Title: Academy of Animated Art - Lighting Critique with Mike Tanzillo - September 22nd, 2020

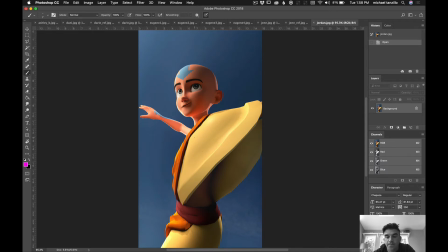I like the I like how far we've come in this. I hope you saw the response email. So for those that don't know, Jordan posted reference to this. It was an avatar video that was on YouTube.
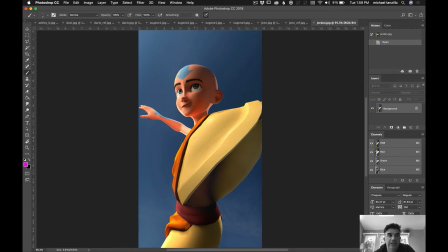I just happened to know the person who did it, so I was able to put Jordan in contact with him, and he was able, and right now they have an email exchange going back and forth where they're able to discuss kind of how he made that reference, and so hopefully it can help Jordan with lighting this character.
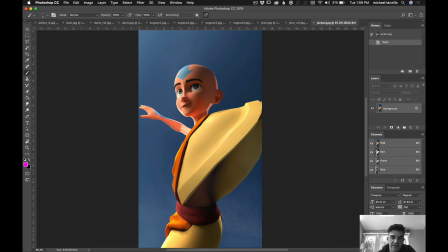Biggest things are just that, this, whatever light is casting this shadow, would just increase the radius on it. It's like we don't want to see that super hardness. I love, do you see this like bounce light that's coming up here into his chin? Love that.
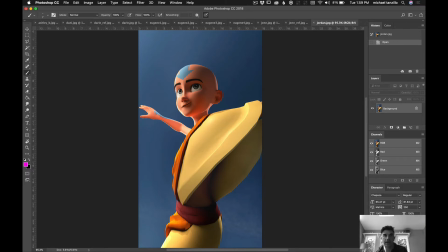I love, because I just love feeling, because that's what sunlight is, right? It's not only a bright light, it's those secondary elements, and we've talked about that before too. I think the fill might be like a touch too dark,
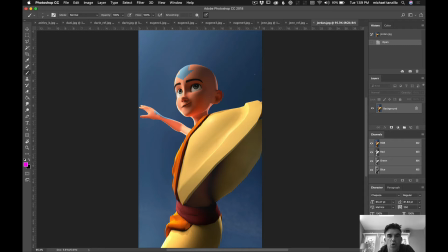and the way that I would combat that would be to try putting a cool light that only picks up specular highlights in here, and just kind of like put it at like a glancing angle that comes in like that to kind of pick up the contours, and hopefully we can get some specular values in there.
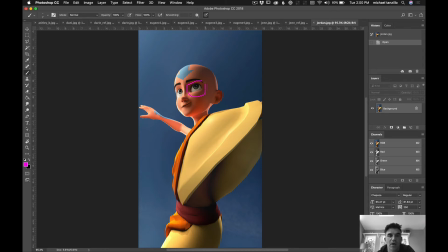And then once you get that, you'll just maybe want to brighten that eye like a touch. You definitely don't want to go as far as this one, but just a touch more. I don't want to go too much into dings, but just swing them over to the other side because that's the direction the light source is coming in on.
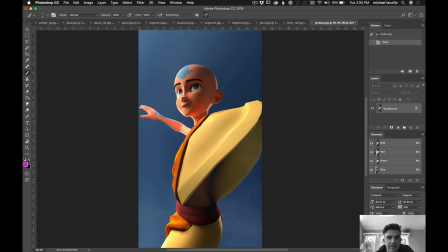Trying to think if there's anything else. No, I think that's pretty good actually. Like, and then you know, we mentioned getting the subsurface on the shirt. It looks like there's a little bit there.
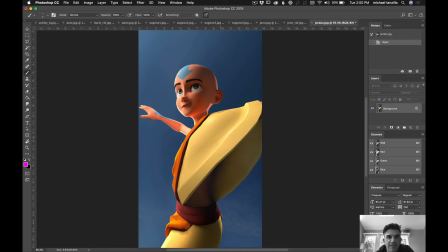I'm not sure if you're able to do that or not. Yeah, I think this is overall making really good progress, and wrist looks a lot better. Yeah, we don't have that hard angle.
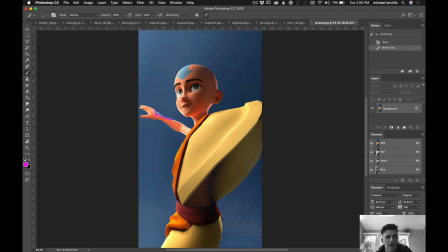The swoop in the, I hate to be picky about this, that swoop in the arrow, if we could just figure out a way of straightening that out, because it looks so crisp and clean on this head, and this feels a little bit wigglier. So maybe just do that as well. Let's go back here.
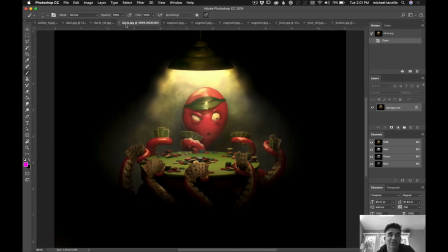Now we have, so Dari posted this, and it was funny when I was scrolling through, because I was like, oh, why would he just post the reference image again?
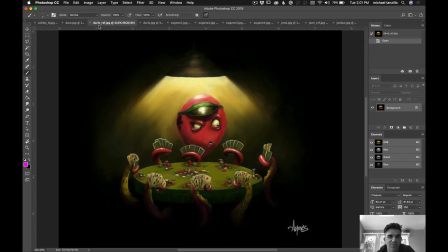Like, I just glanced at it quickly, because this is what the reference was, and I realized, like, oh no, that's his render.
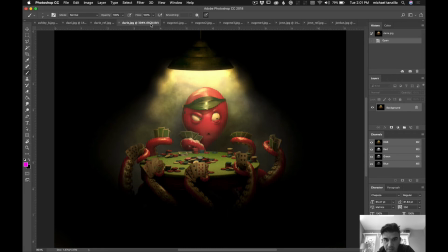It's like, whoa, that is very cool. You've picked up on a lot of the subtle details, and I think that's great. Like the fact that this volumetric light dies off as it goes down. Love the little bit of specular highlight on the visor there. I think this visor is probably about as good as I've seen it look so far, which is very promising.
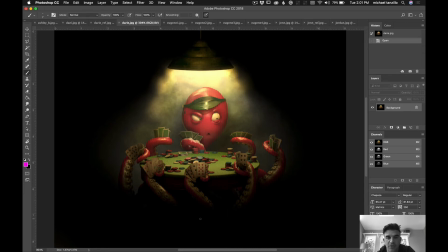Love you really captured the core essence of the original, which is like the emergence of these tentacles out of the darkness underneath the table, and there's like little pockets of light on the cards. Some areas that I think that could be improved upon. I think that we can go brighter and less saturated with the cards. I think that the table feels a little bit dirty.
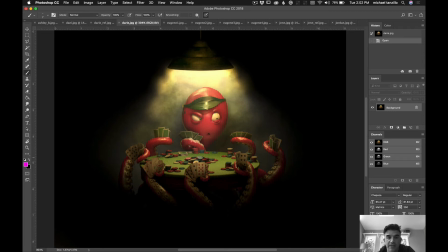Like there's a lot of light shining down onto the table, and I would just expect more light to bounce up into these shadows here. You know, maybe just like filling in some of the shadows a little bit, or just making the table overall darker as a whole could be a solution as well, and just like allowing that to be a darker tone and toning that down.
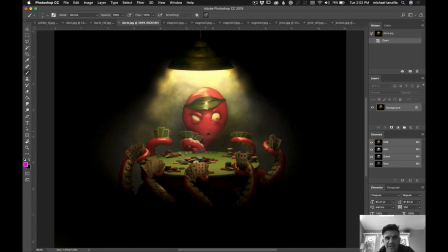The specularity on the skin of the character looks really good. I would also, and this really isn't in the reference at all, but I would also push myself and just give it a try what a rim light all around him looks like, just because he has this unique shape and this unique head bob,
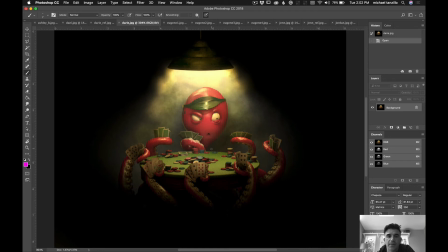and I would just, you know, it would really help read it in through here, but I think overall it would be kind of fun just to have like a rim light all around him there. And then same deal what I was mentioning with gens.
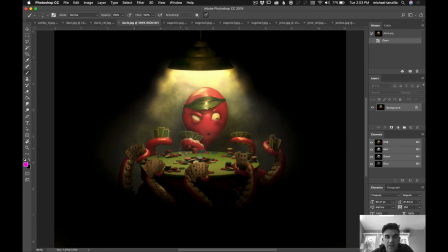I mean, you may want to try this too, just making the chips like greenish, and that way they'll match the cards, and then the character will be the only red element in the shot. But you mentioned doing another version. I think that's very cool. I'm excited to see what you got there.
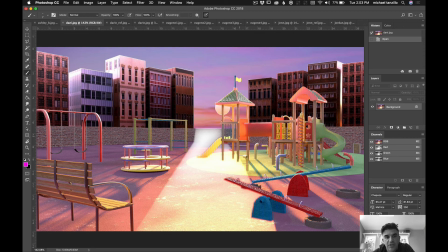So Danny, you're up next. So again, I know you said that this was just opening a nuke and just trying to figure out some things. Like, yeah, this looks good. You'll just want to soften the edge of this a little bit more, so it's a little bit wider.
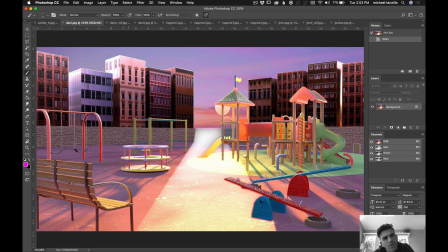Yeah, like the gradient on that is good. I know this is just like all temp comp stuff, but just always make sure that you're not doubling up the alpha, because I can just see like a white edge around the buildings there, a white line.
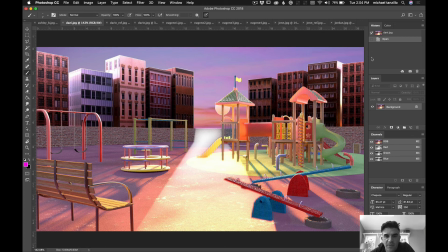So just make sure that you know, you're stripping out the alpha before you merge them together, and using pre-malt and unpre-malt and all that stuff. Yeah, like I said, I know you're just still figuring out the process, so I don't want to talk about the image too much. If you want more feedback on that, let me know.
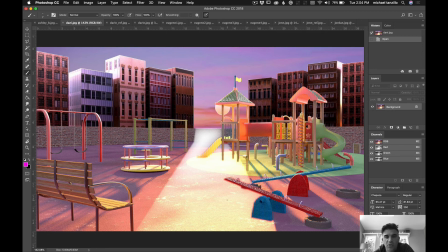Again, the big thing is just continuing to work with the structure of this and making sure that, you know, we're focusing in the right areas, and then we're getting like, you know, dark over light and just kind of all that stuff. But it's good to see that you're making progress, and we'll go from there. Ashley, very cool.
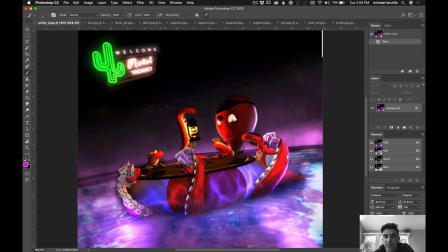Thank you so much for taking the time to rebuild this. I think it's going to make a stronger piece in the end. I love doing that. If you're mad at me for making you do that, I apologize. But I really do think it's a really good way to practice. Okay, so we've got this core elements.
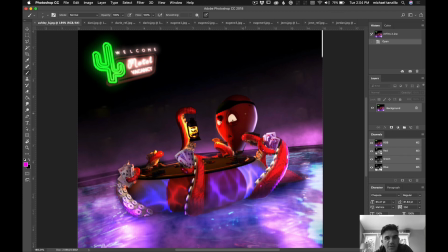Some ideas is that I still think that we can go brighter in this fill value. I mean, think about this swimming pool as being like think about it as being just like one giant area light, just like a huge light that's just shining light up and all around, and like it'll really kind of fill in some of these values,
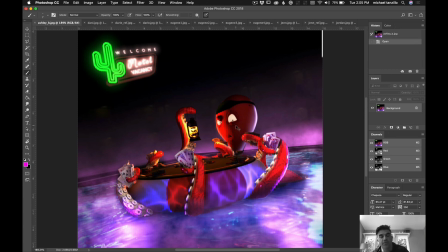and I do think it would increase the value around here. Likewise, I think this rim is a great idea. It's just a little bit too strong, and it's a little too broad and a little too strong, and like what we're finding is just kind of like a thinner rim on this character really looks nice.
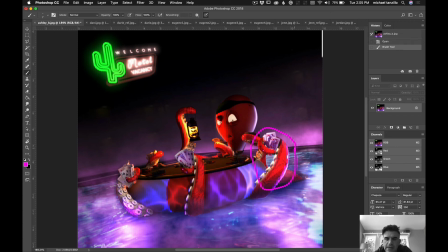This tentacle looks is a I was gonna say good brightness, but it's a little bit bright for the main character, but I would want to see that more on the head and a little bit less toned down there. The scale and the caustics looks good.
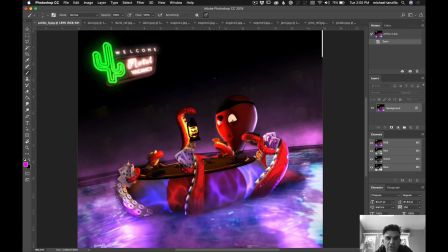Sign back there looks good for now. I would just really focus in on, and then also making the table brighter, because if it's like this close to this lantern, like this would get brighter too. And then that would bounce up onto the character a little bit.
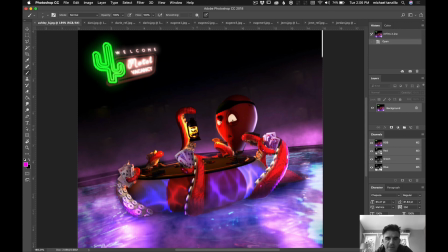Maybe neutralize that color just a little bit more. Just kind of make it a little bit less orange, like 30 or 40% less. Let's give that a try, and then we'll try the next iteration again soon. So I hope that's helpful for everybody. If you have questions, just let me know. All right, happy lighting, everybody.